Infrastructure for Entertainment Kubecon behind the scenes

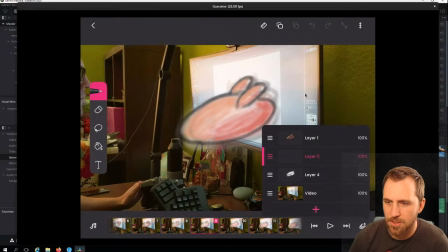And so if we get into like this, you can see, like layer 1 and layer 4, like I started like making it more visible by just, they were all 100% opacity, but making it more solid on the background.
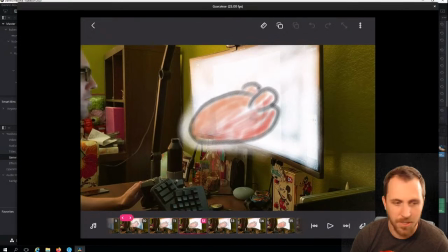So I was just kind of like messing around with it. This was the first time I had ever drawn on top of another video. So I was just kind of playing with it.
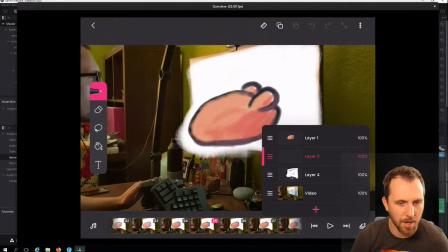And as you see, like I started just making the bottom layer here the screen essentially, and making that more solid. And then this top layer was the turkey itself.
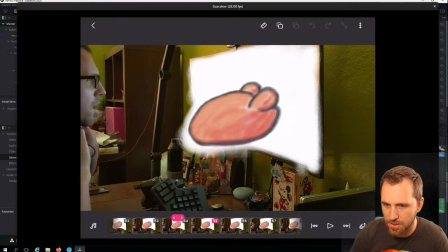But it's pretty easy here.
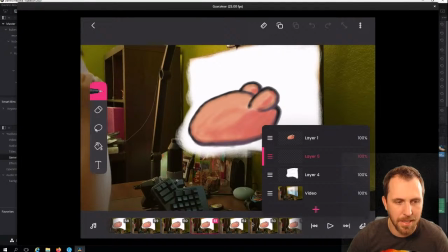Once you had something that didn't move, to essentially just copy and paste layers, that was way easier than, I didn't draw it every time, otherwise you'd see it move. So I could just take a layer, copy it, paste it to the next, and just kind of move through.
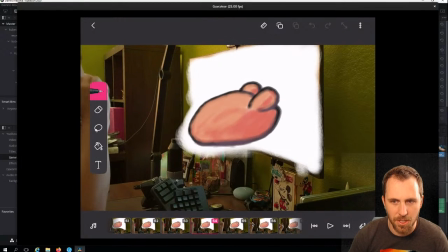It was easy to do, but it took a lot of, it's like 5 clicks.
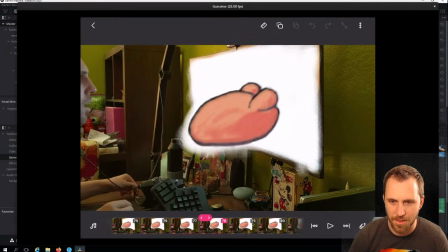And so doing 5 clicks when it sits there for 10 seconds,
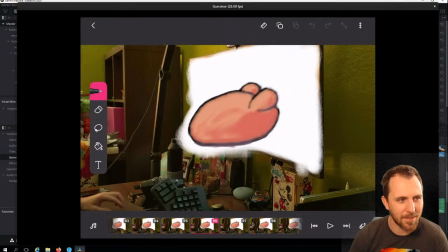times 12, 120 times I had to do those 5 clicks over and over again.
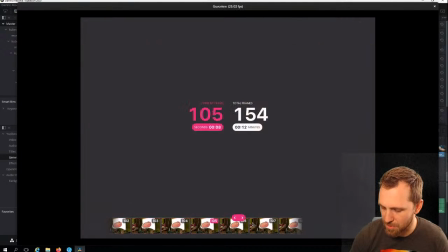So it was fine. You can also speed up. Let's get, actually it's probably there more than 10 seconds.
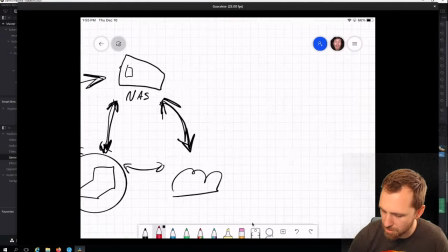So, whoops, no, iPad, don't go over. Where'd you go?
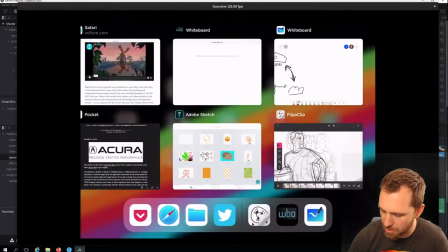Oh, iPad, you're dumb.
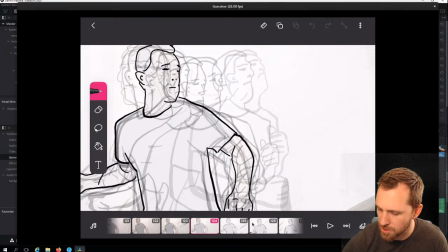It also gives you this onion, which is what it's called, for seeing frames before and after.
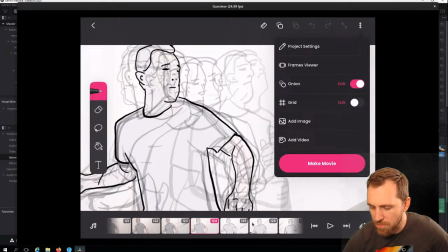So I could see like what the movement was going to be in the frame by frame.
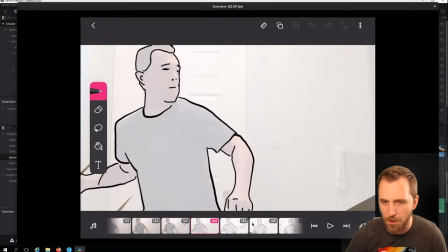It's pretty easy to do when you're drawing over a video, because if I like take this,
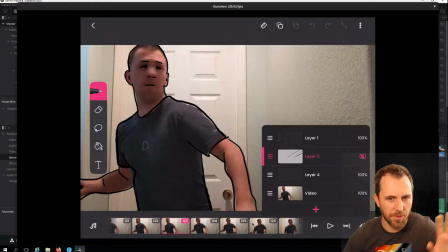drop that down, I essentially went through and I traced myself, or all the like major outline pieces,
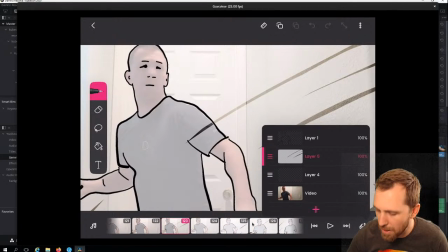and then I just added a background that I kind of scribbled in. In the background, I scribbled in pretty quickly so that it wasn't consistent every time.
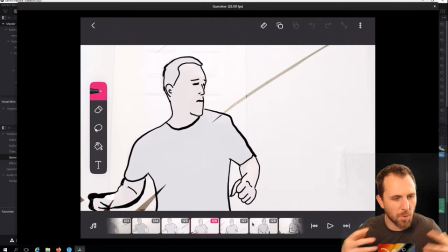It changes frame by frame. It made it look more hand-drawn, similar to the AHA video.
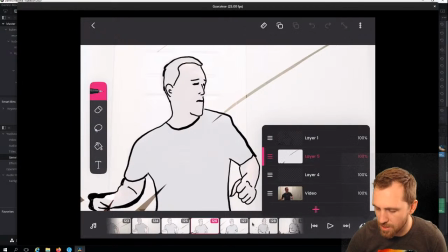But essentially, that's all I did, is I traced myself,
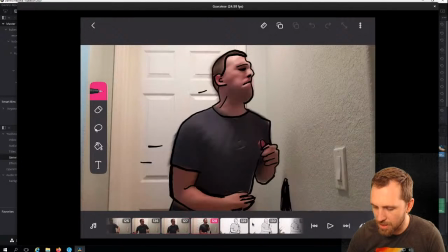including things that looked really weird, like blurs, and like my face there is like so distorted because of the motion blur. So in some cases I added these motion lines at the end, or like added the shadow there. But essentially, like, that's kind of how you do animation,
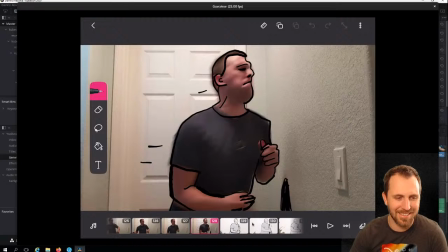is you have to figure out how things deform and make, that's how they look more realistic for film.
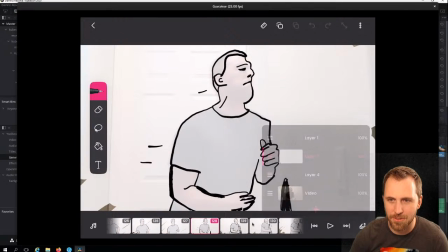So that's kind of what I was doing here, was just making it look as accurate to what the camera captured as possible.
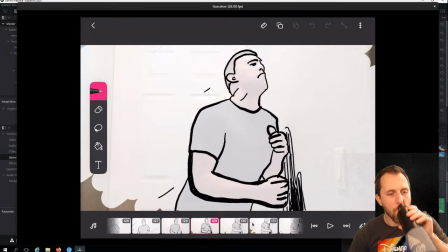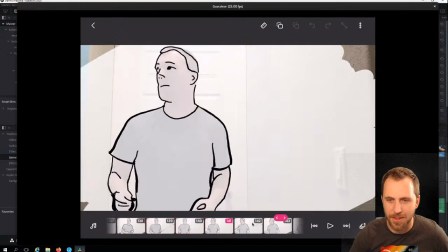And again, this was just a fun, like, I just kind of threw it in there as like, oh, I should have some sort of transition in here.
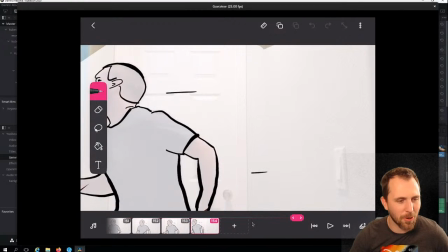So I just recorded that in my hallway and did it.
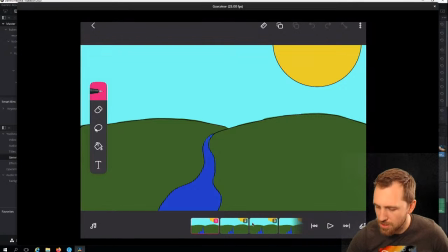I did make the how to make an animated film first. The way that this is, I don't know how many frames, let's see.
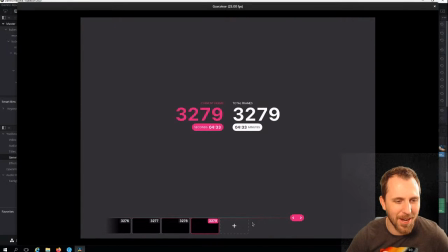It's 3,279 frames, and this is the shorter of the two videos.
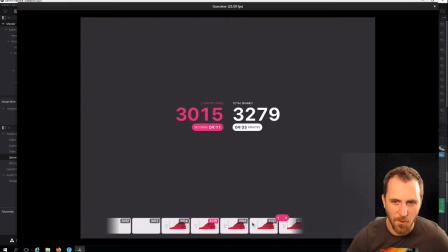It's 4 minutes in here.
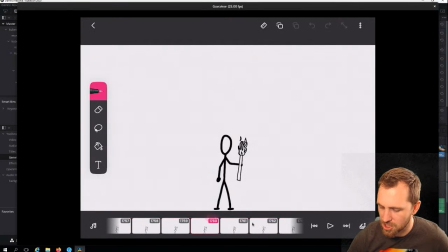After edits in DaVinci, it's closer to, I think it's like 8 or 9 minutes.
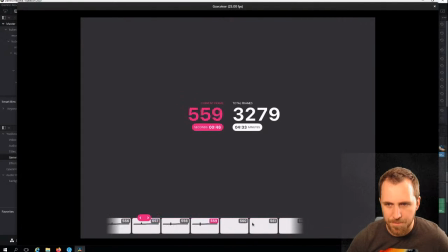So there's a bit that did get extended, but again, it's just so much easier to do in DaVinci.
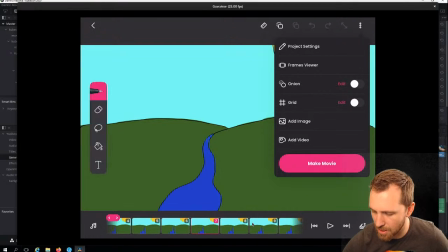Basically, the only thing that I found that was easy enough to kind of do timing was this frames viewer they have,
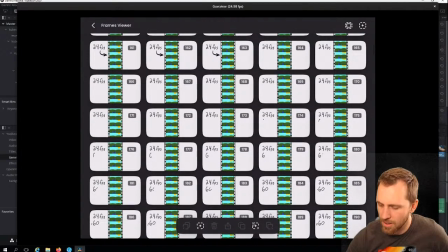where it basically gives you all of the frames in this grid, and you can select one or select multiple,
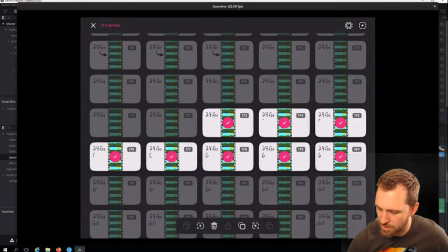but you have to go through it. So if I do 3, 4, 5, 6, 7, 8, 9, 10, 11, 12, select 12 of them, that's a second.
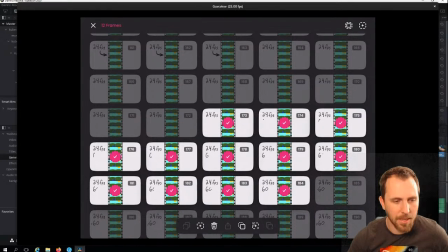And so I could take this, I can copy and paste it over and over again. And so it's like, hey, if I need 30 seconds, I had to select this, copy paste, or I would select 24 and do it 15 times or whatever.